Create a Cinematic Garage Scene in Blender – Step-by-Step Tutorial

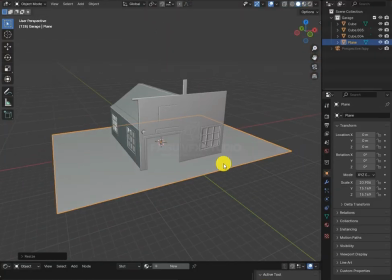335s
we will create the ground by just adding a plane and increasing its size now
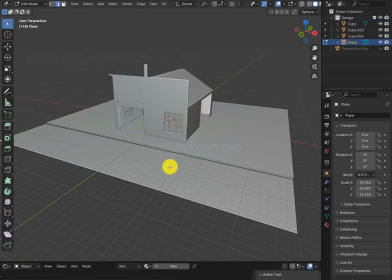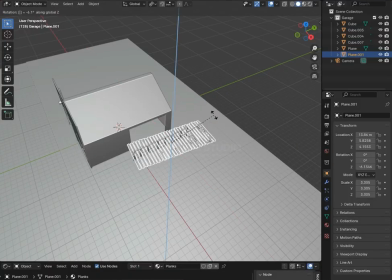347s
let's import our 3d assets and align them according to the scene
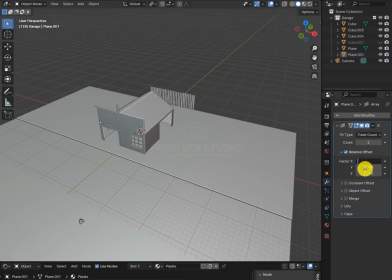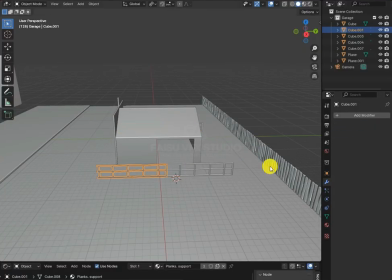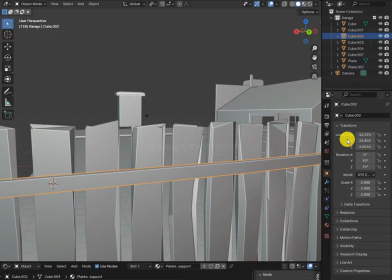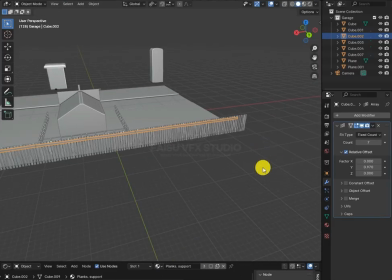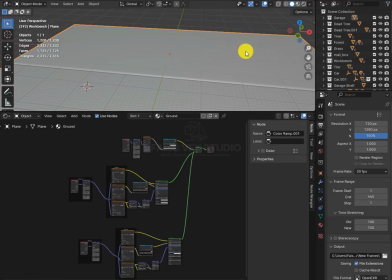375s
now here's the best part texturing the ground to create this
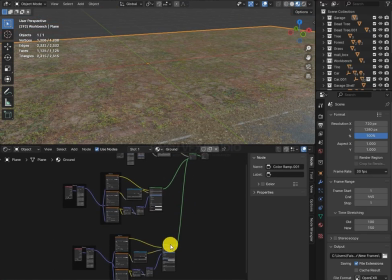380s
highly detailed texture here's what i did first i added this dirt texture
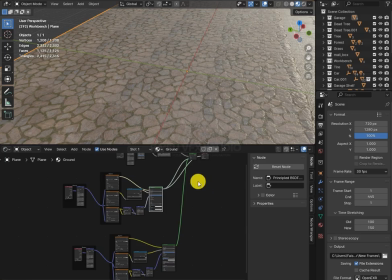387s
then i added this cobblestone texture and
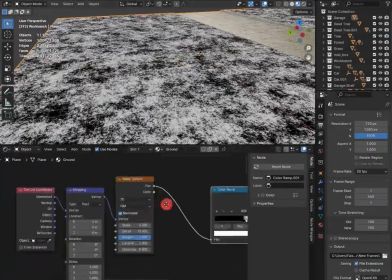392s
i combined both textures by creating this alpha map that's easy just add a noise texture along with a color ramp mapping and coordinate
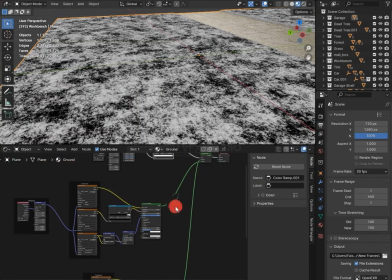401s
nodes then add a shader and combine it. This is how I got this cool texture.
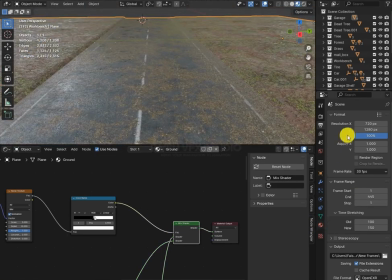407s
Repeat the same process for the road as well. You can get these textures from Polyhaven or Ambient CG.
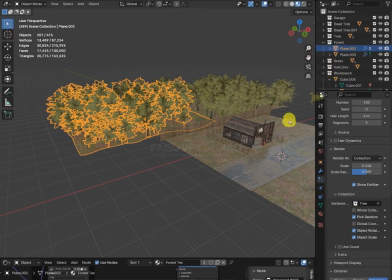413s
After that, let's start adding more assets. I have used a particle system for these trees, then added this dead tree.
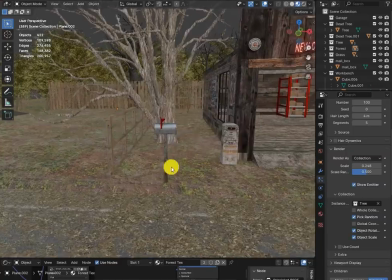423s
Then I added this mailbox. For more detail, I added these tires. wires.
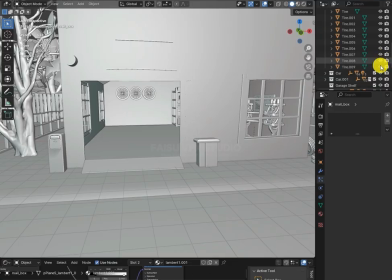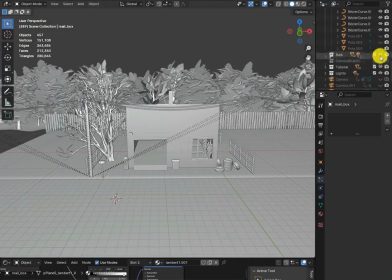434s
After that, I added these electric poles and used curves for the wires.
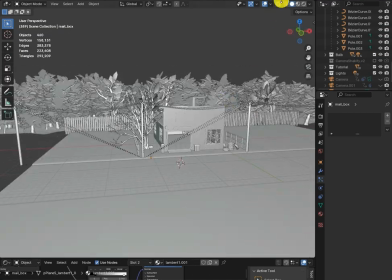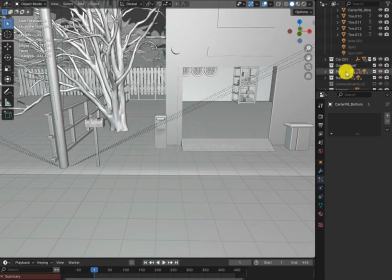444s
Now we will add cars. By the way, to save some time, I didn't model these cars by myself.
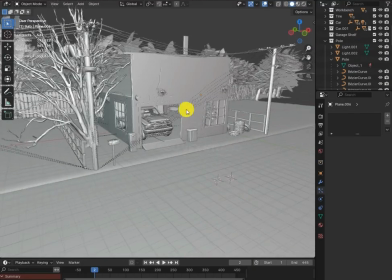450s
I found them on Sketchfab. After that, let's add grass on the ground.
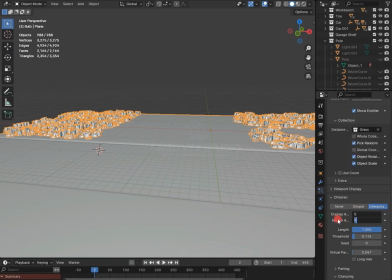456s
Once everything is imported, now let's move on to the lighting.
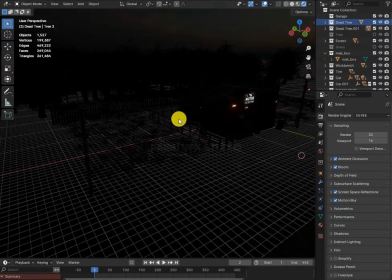463s
This is how our scene looks with only HDRI. First, enable the fog.
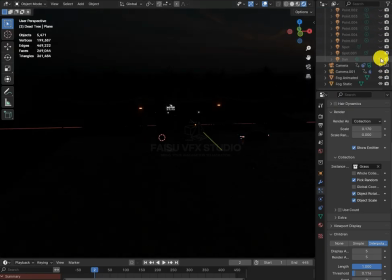473s
Then add the sunlight so it reflects as moonlight.
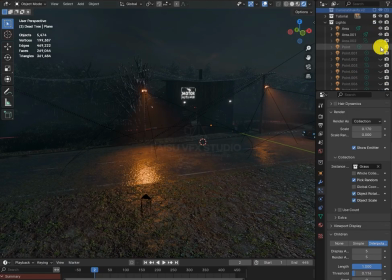479s
Then add these streetlights. Add one light inside the garage.
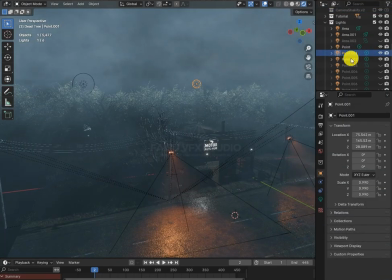486s
After that, add these two harsh lights in the back so the scene looks better.
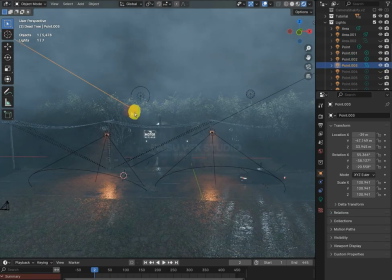492s
Add one light to the left side so it won't look too dark.
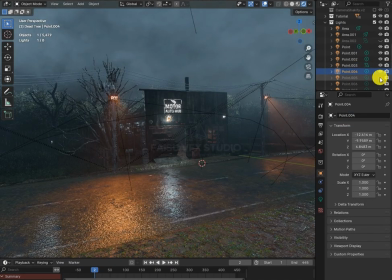498s
And after that, add a few more lights in the front.
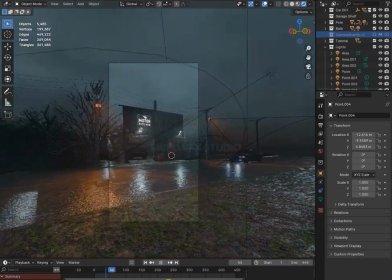502s
After adding all that stuff and doing some color grading, that's how you can build a cinematic photo-based 3D scene.
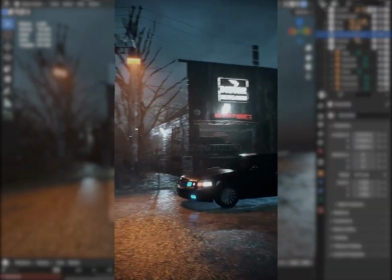509s
Fast, clean, and detailed. If you'd like to explore this project or want more scenes like this, it's available right now on my Patreon.
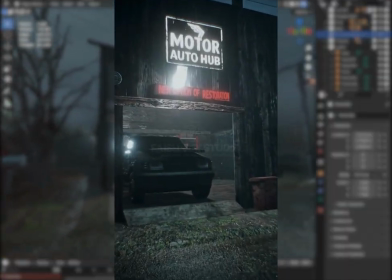517s
Link is available in the description. Thank you for watching. Please let me know what you'd like to see next.